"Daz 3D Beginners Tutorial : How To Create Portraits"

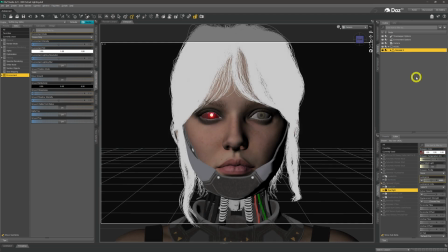And so now what we're going to do is we're going to start applying our light into the scene, and we're going to use the same techniques that we've used before, three-point lighting system. So what we're going to do, we're going to come round to our perspective view,
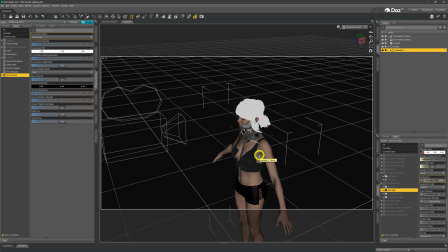and we're going to place our first light in this, the key light, at roughly the standard position where we'd always place it, which is about a 45-degree angle from our model, slightly looking down at where that she is. And so when we positioned our perspective cameras to where we want it to be, if we come up to create,
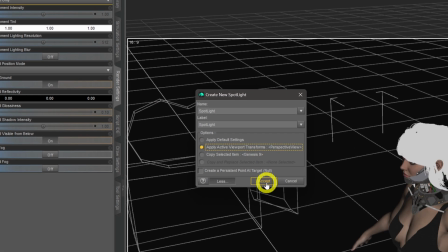onto spotlight, we do apply viewport transforms to place the camera at the perspective view,
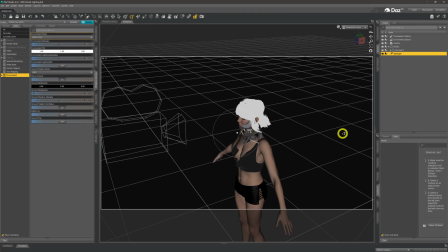click OK, and we get the light roughly where we want it to be. I might have to do a little bit of fiddling around with this.
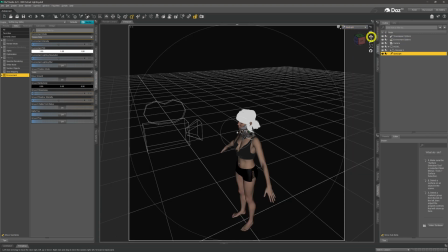So if I come into spotlight as a camera and just move it around ever so slightly as to where I want it to be, I might have to fiddle around with this off camera to get it right.
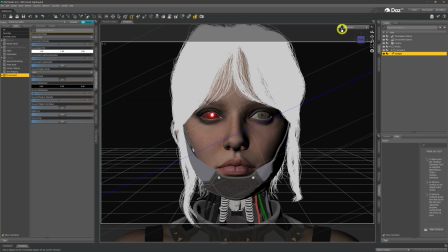But once we come back to our main camera, and click over onto NVIDIA Iris so we can see the effects,
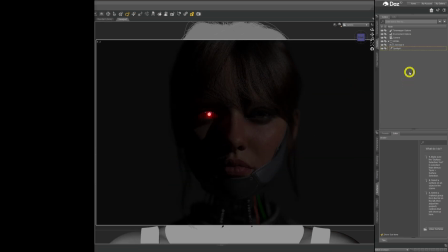we end up with what we've got there. We need to brighten it up and we need to soften the lighting somewhat like we always do.
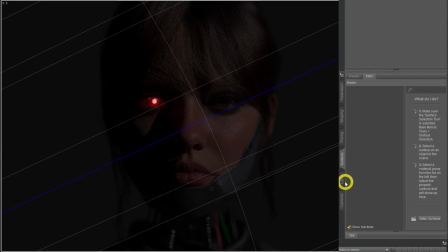So if we just give a click on the light again and come down to the light tab, we're going to turn the geometry over to rectangle, and you know, you'll see me doing this every single time. This is just to soften the light somewhat. Now this time I'm actually going to go for a 200 by 200 size rectangle.
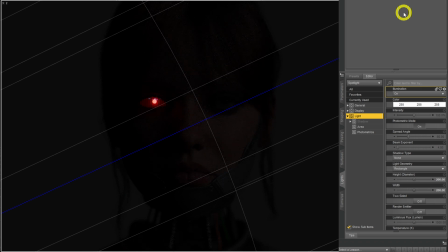That's a 2 meter by 2 meter rectangle. It's quite a large light, and that'll really soften the light for us somewhat, but of course it also darkens the image. There's a wider bigger surface area, same light, therefore the light ends up being dimmer. So what we're going to come to do, we're going to come down to our luminous flux, and I have a number in mind for this, which is
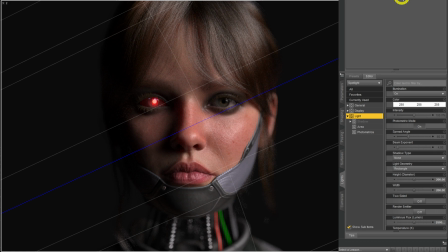250,000 lumens. And our model ends up being very nicely lit just by that one single light. Now there's another thing that I'm going to do here, which I do play around with on occasion, and it's a bit difficult to see at the moment because of the way that DAZ is carrying on.
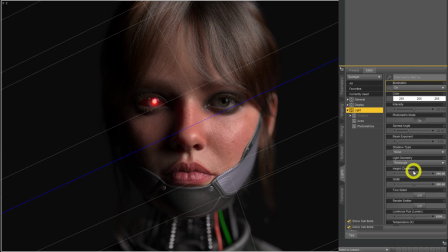So if I just come here a moment, pull that up, pull it up a little bit further, okay, and we're going to come down when DAZ gets itself in order. We're going to come down to the temperature. Now the temperature of a light is,
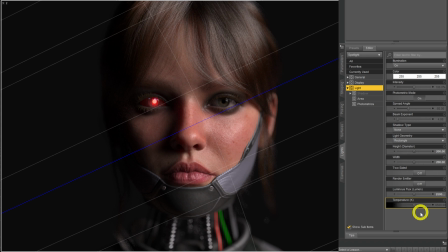as it sounds, is it a hot light or is it a cold light? Now, funny enough, the colder a light is, the redder it is. So for instance, if we were to come to the temperature and just make this 1000, we turn the light very, very red.
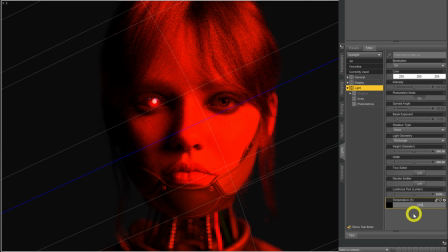At about 5000, we'll get the bottom end of daylight, and 6500 is default for what DAZ normally applies. But what we're going to do is we're going to go up the other end.
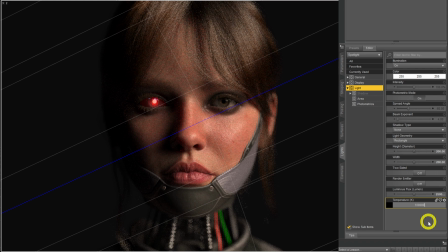We're going to go all the way up to 10,000. Is that 10,000? That's 10,000. Okay. And we're going to click OK. And so what we'll get this now a bit more of a whitey blue light coming in. It adds a little bit more of an effect into our model, as you can see.
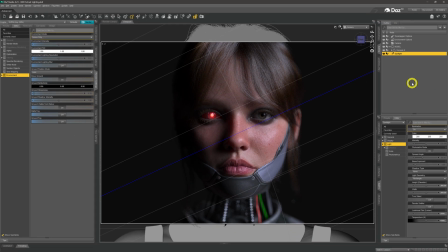Now, the reason why I was very particular about the position of the spotlight earlier on, I would just click on there just to get rid of them lines, is because what I wanted to try and achieve is this little triangle just below her right eye, which is the eye opposite of where the key light is.
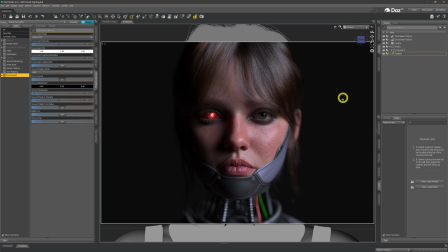This is known as Rembrandt lighting, and it's said to be one of the most flattering types of lighting that you can apply to a model's face, created by, you might have guessed it, a guy called Rembrandt a few years ago. You might have heard of him, famous painter at the time. And it's just trying to get this little triangle, a triangle of light just below.
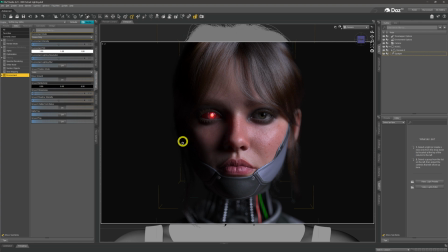If you can set your lighting up like that, and you can set up Rembrandt lighting, you'll produce a very good flattering type of light. So that's one of the things that you want to try and aim for. But as we can see, the rest of the model's face, certainly over this side, is in darkness.
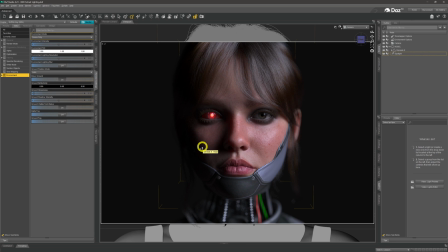So what we want to try and do now is apply a fill light just so that we can control the shadows over there. The first thing that we want to do though is we want to come to our spotlight, give it a couple of clicks, and then we just want to name it, we'll call it key, so we know what type of light that is.